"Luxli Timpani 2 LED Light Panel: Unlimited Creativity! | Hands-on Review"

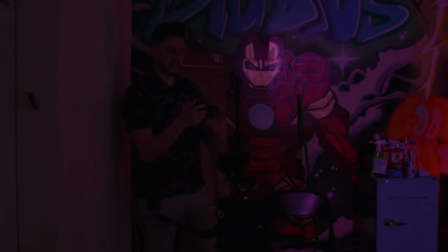[12:00]
And what this lets me do is see exactly how things look so I'm changing things on the fly right now in the CIE XY mode we're blocking the shot
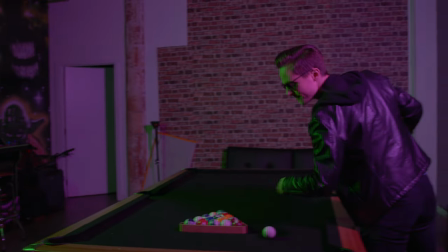[12:09]
as it is so I'm having Nick walk through and if you look in the shot here you can see it changing as I move
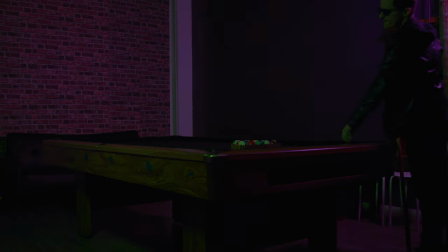[12:17]
the slider here you can see of course the light is changing too so now I want some contrast with the purple we've got I'm gonna go sort of like a teal we'll go like that and
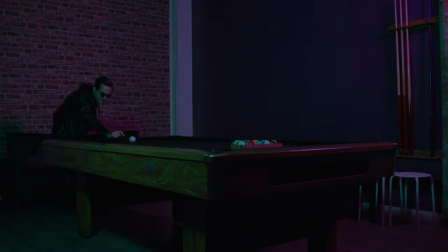[12:34]
I'm gonna bump the intensity a little bit that's a little harsh you can kind of see it on the side of the pool table so when to bring it down and then we'll go over to the pink light here
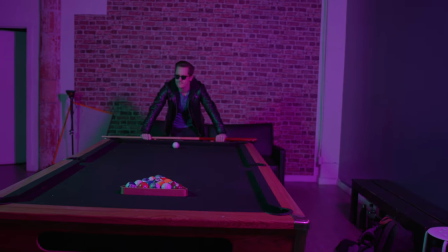[12:47]
and we'll see how saturated we can make that that's a little too much so I'm gonna bring it down and
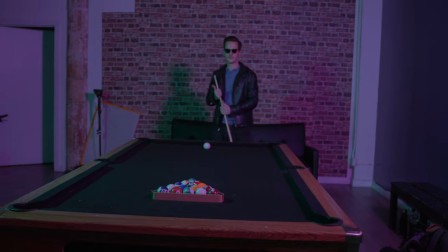[12:58]
shift the hue a bit 52% okay cool so I like it where
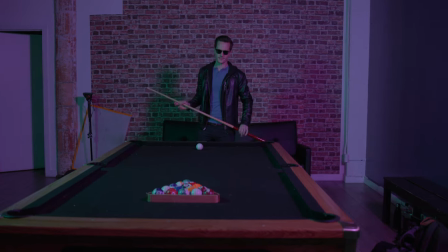[13:04]
it is right now and yeah let's see okay
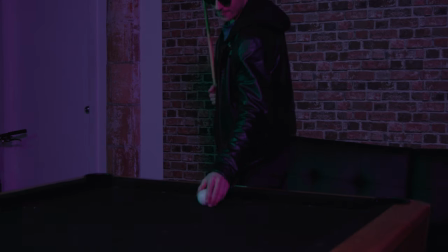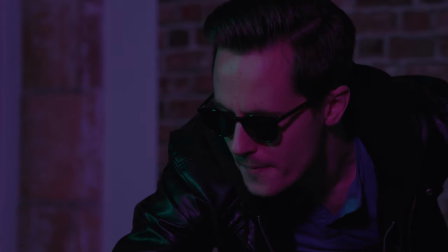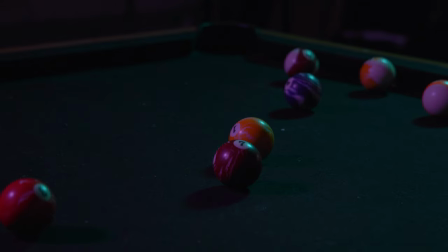so now we're gonna move over to the arcade setup over here now there's a few things I want to do with
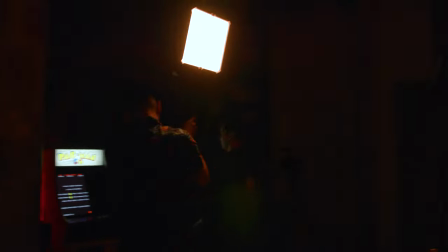[13:31]
this setup so one is I got to create a colorful environment I want to make it look like in the close-up shots for example, that there's surrounding ambient light, the flickering and flashing of other arcade cabinets that you can imagine being off frame somewhere.
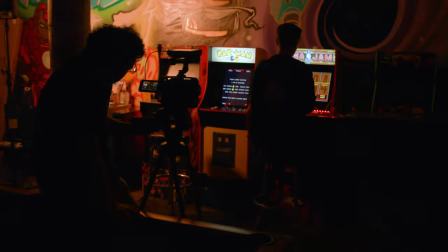[13:46]
I want that bouncing off the walls, I want it bouncing off Nick's face, and then for a different shot I want to simulate what it's like from the perspective of the arcade monitor itself. So we're going to use a special mode for that, that's a TV effect basically, that simulates what it's like to have that flickering TV ambient light projected straight on their face. It's an interesting effect, so we're going to try it out here, see what kind of looks we can create.
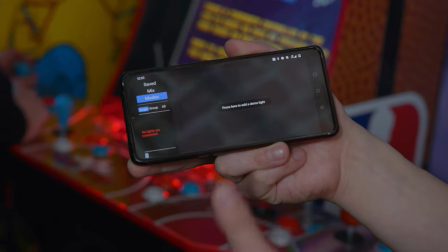[14:14]
We're in the Luxly Composer app. We're going to connect the lights. I've already had these grouped before, as you saw, but we've got to reconnect them every time you turn the app off.
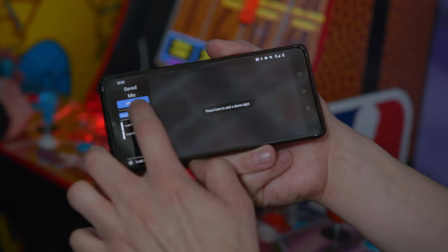[14:22]
So as you can see, I have them already in group mode.
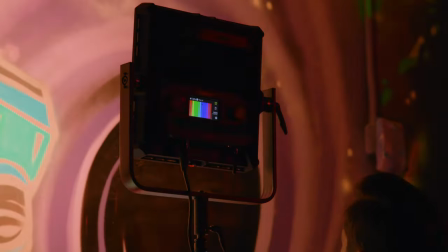[14:25]
For this demo though, I want to go single mode, and that's because I can control different types of effects per light.
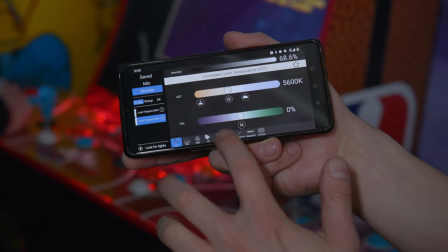[14:33]
I want to get different effects so let's go to effect.
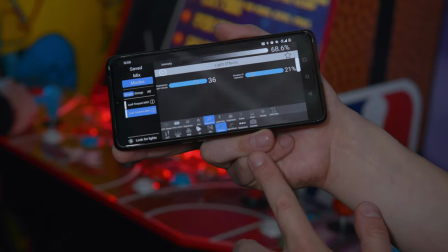[14:36]
Now I thought that fireworks would actually be great for this because fireworks maintains different
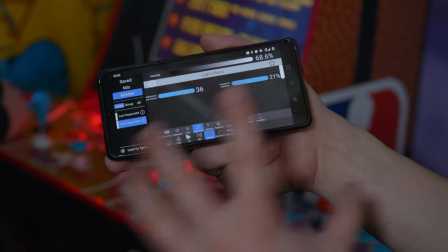[14:42]
colors and you can keep it at a pretty good interval while not being too flickery like a strobe light.
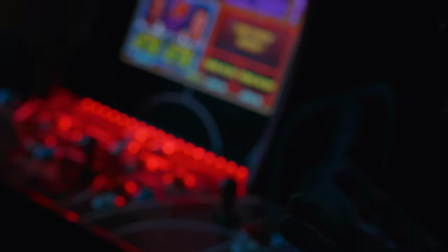[14:49]
Perfect so now you can see if you look up at Knicks face you can see the occasional flicker of a
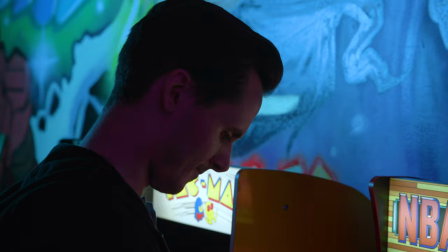[14:59]
game, some of their arcade cabinet, it could be a machine, any other kind of machine that has a light source.
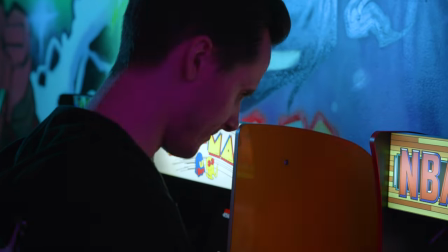[15:05]
And I can of course boost the intensity of this so it really goes up on him and it lights up the side of his face periodically.
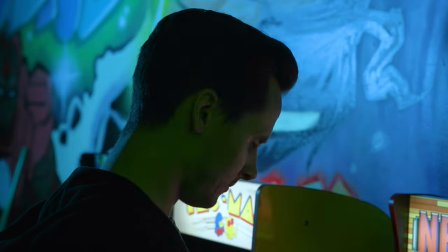[15:11]
So I like this look.
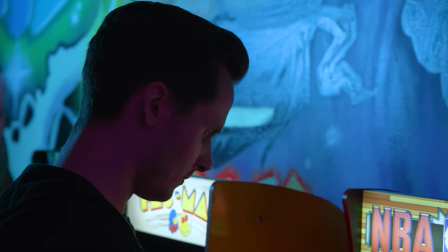[15:12]
Now for the backlight, the one that's behind him, I'm also gonna go into effects, but I think for that one I'm gonna change this to lightning.
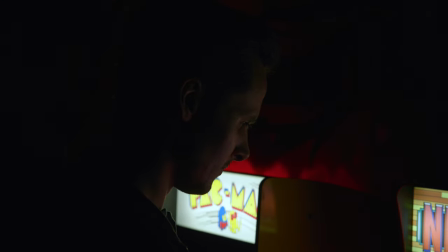[15:22]
There we go. So now you can see there's a lighting effect, lightning effect rather that happens behind him and
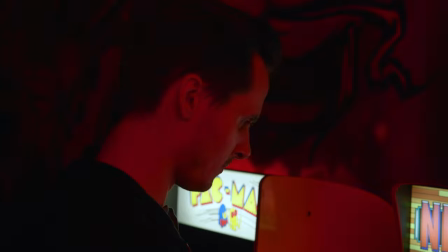[15:30]
they're all happening out of sync with each other so this could be a completely unrelated situation.
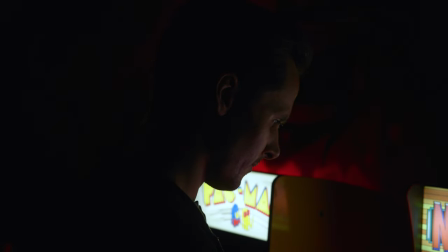[15:39]
Now for something like this you probably want a fill light as well just to keep things more
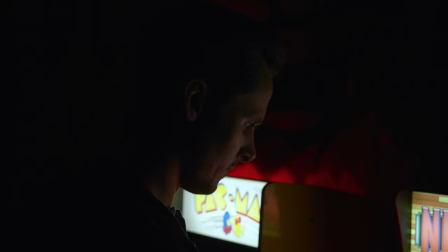[15:45]
you know evenly lit between shots so for that what you might want to do instead is something like fire.
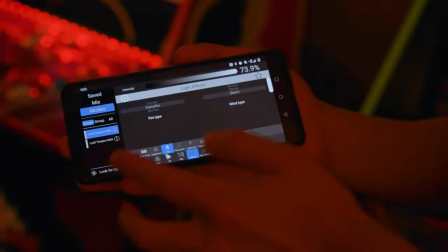[15:53]
So now what I added on the first light was the fire mode.
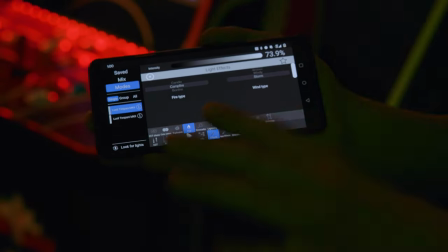[15:57]
So this gives you just like a very lightly flickering but not ever off fire effect.
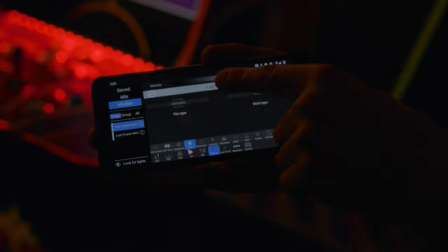[16:04]
And the cool thing is you can choose different types of light sources, candle, campfire, bonfire, whoops,
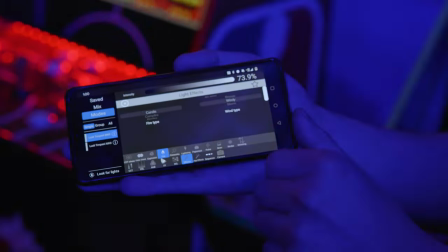[16:08]
combined with different wind conditions which essentially emphasizes the flicker rate.
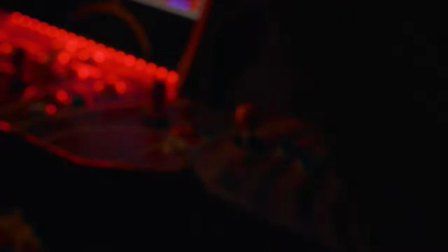[16:14]
So in this case I'm just gonna leave it a candle and windy and if you look up You can see it gently flickering against the wall,
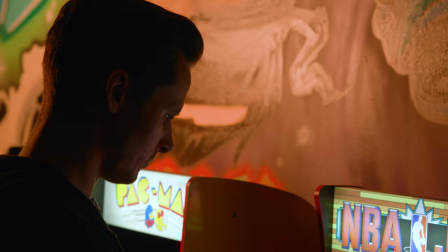[16:22]
but it's never turned off, and it has a certain warmth to it because it is fire.
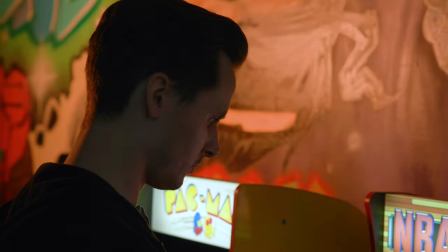[16:27]
So I like this because it provides that same effect, but it doesn't lose the ambient light that you'd want.
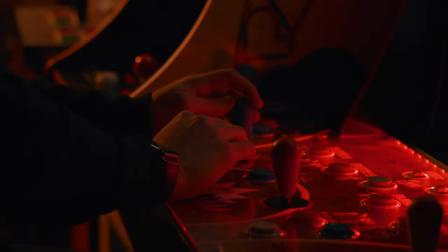Okay, so we're actually rolling here.
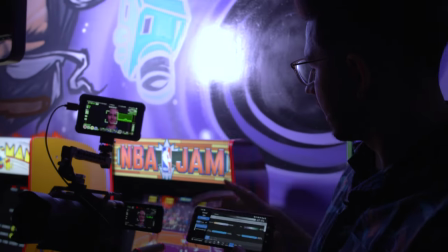[16:48]
What we're trying to simulate is Nick actually playing the game from the perspective of the game cabinet itself.
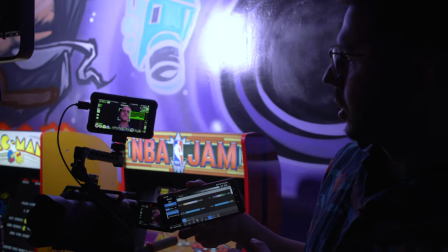[16:55]
So what I wanted to do was simulate the flickering light,
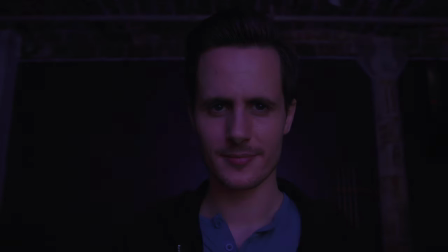[17:00]
the slightly changing light that you would see from a TV going onto your face. Now, it could be different depending on what kind of screen you're trying to simulate.
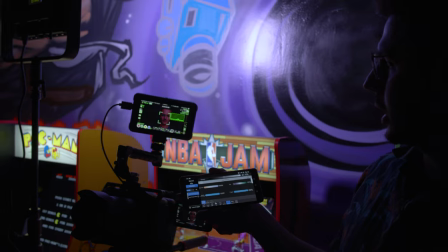[17:08]
In this case, I'm looking at an arcade cabinet, so I'm thinking maybe something a little cooler.
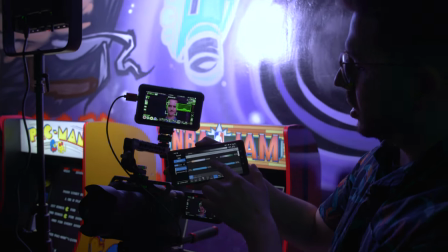[17:12]
I've actually thrown the base CCT here all the way, almost to the max,
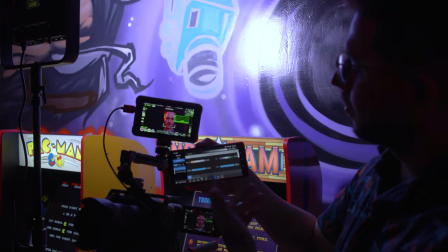[17:18]
so like 9,300, almost 9,400K.
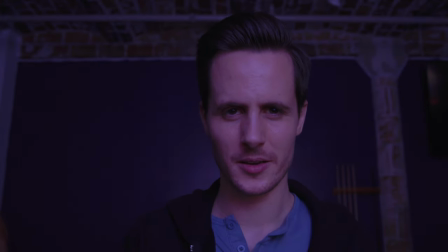[17:22]
And then what we have here is I can do the tint, so I have tint all the way to magenta and you can see it on the wall here as it changes.
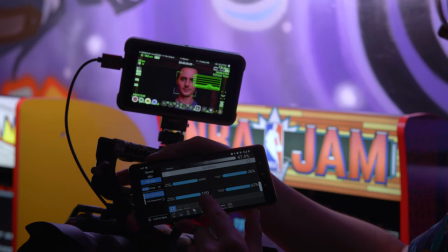[17:30]
So what we have here is I've maximized changes per minute and the randomization of changes.
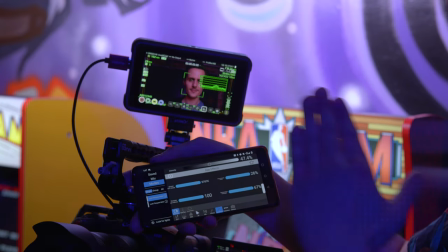[17:36]
So you can kind of see it on the wall a little bit. Every so often it will go up a couple of steps or go down a couple of steps in both color temperature and intensity. So it's simulating, you know,
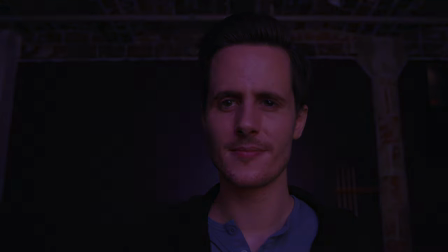[17:47]
the scene changes that might happen in a TV show and how that would reflect off of a face there we go just dropped a lot went back up and
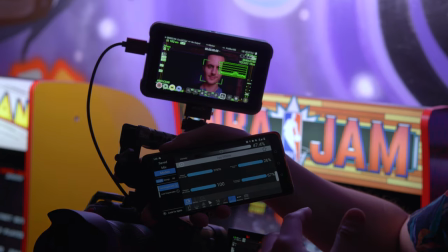[17:55]
so combined with the surrounding light you can get sort of a look of the TV plus the surrounding environment
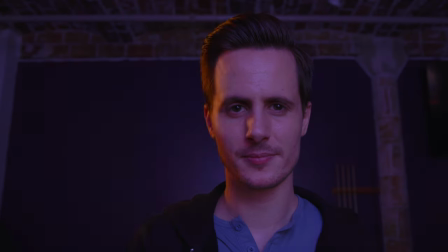[18:03]
to help sell the look now I would love to throw like three more of these lights in here to really splash some light but this
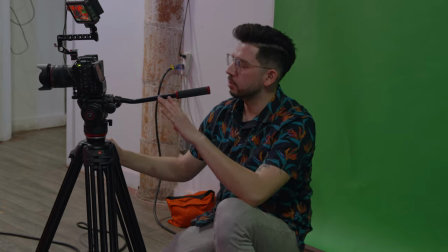[18:11]
gives you an idea of what you can do okay so now we're setting up a completely different shot I'm gonna return to the fire effect and you'll see
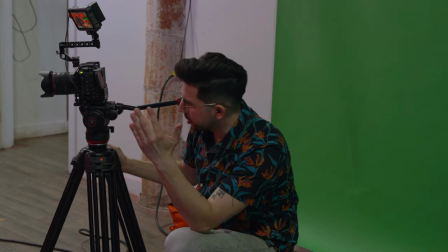[18:18]
why in a sec Nick over here has his hordes of cash, just tons of money,
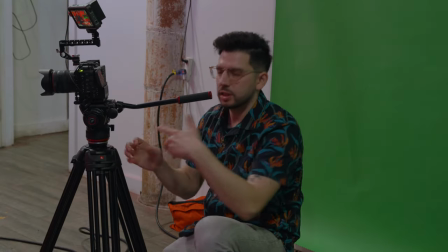[18:24]
and of course anybody that greedy needs to have a nice underlit evil light source to show just who they are.
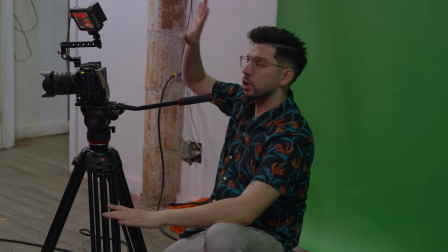[18:32]
So what we have here, the house lights are on currently, I'm going to turn them off in a sec,
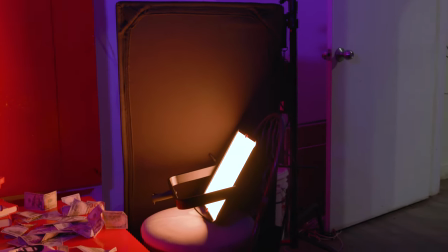[18:36]
but I got the light over there providing an underlit source and it's set to a light flicker on the fire preset and I'll show you in a sec.
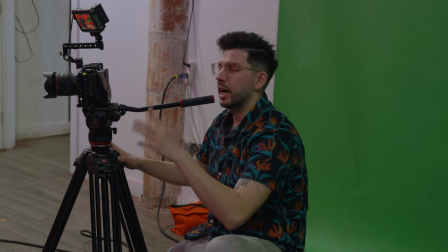[18:44]
And then on the left over here, kind of approximating like a moonlight type situation, I've got a very purple HSL mode engaged over here,
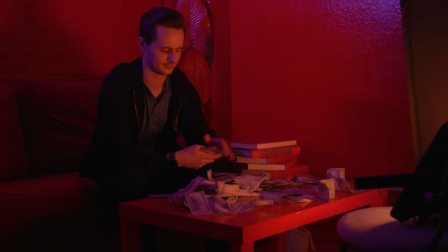[18:56]
just giving him that light amount of blue on the side of his face.
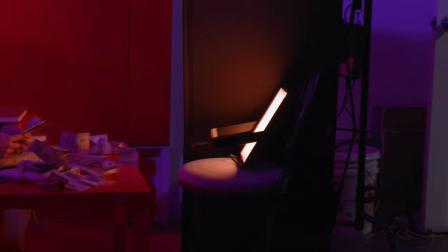[19:00]
This shot does need to be refined a bit, mainly because the source is obviously visible in the wide shot here, as you can see.
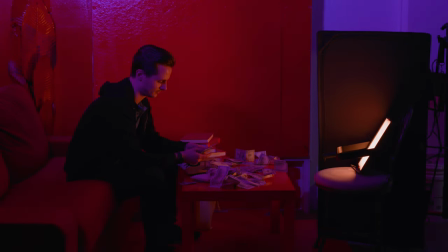[19:07]
What I would probably do is pull the source out a bit,
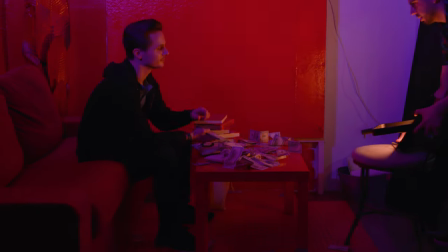[19:13]
since it is actually quite bright anyway.
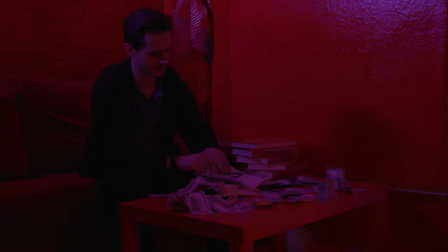[19:19]
That way it's out of frame for the wide, and now it just looks like there's candlelight.
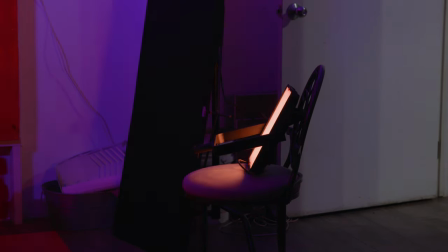[19:24]
But of course, the shot still doesn't have, oh wow, look, he's packing it up.
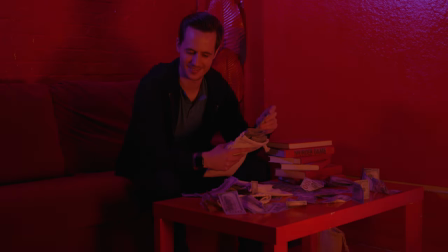[19:29]
So now the shot doesn't actually have a candle in it, so you could imagine this being a fireplace,
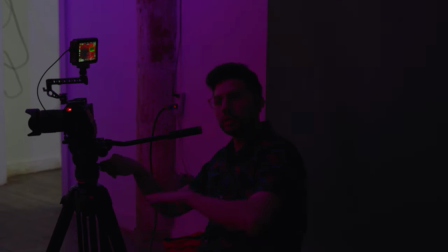[19:34]
or if we wanted to we could just punch in which I'm gonna do and you can then imagine it being a candle for example.
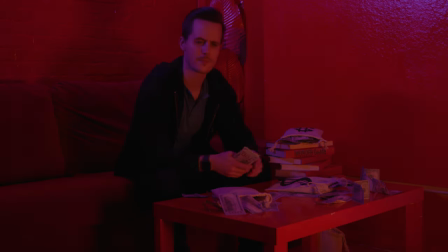[19:41]
Now right here in this wide I'm just gonna cut and then move in so you can get a better view of the effect.
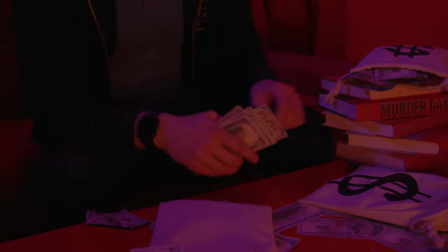[19:46]
So we're rolling here now and let's see I want to see you counting that money tilting up
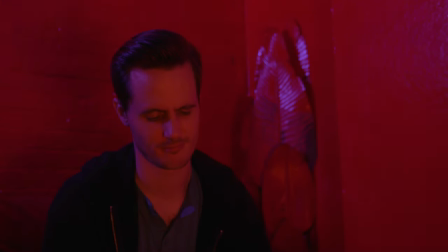[19:55]
you could see here really nice streak of light on the
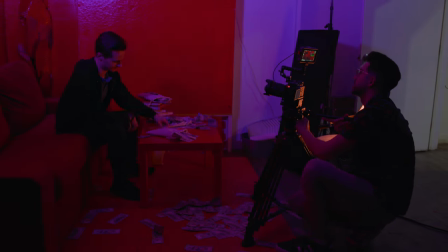[20:00]
plant behind them you know we're also assisted by the fact that these walls are painted red,
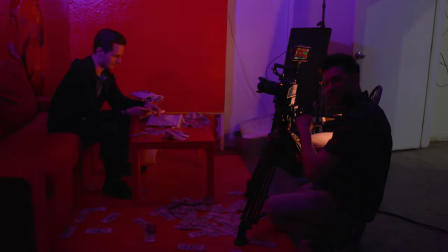[20:05]
so set design goes a long way.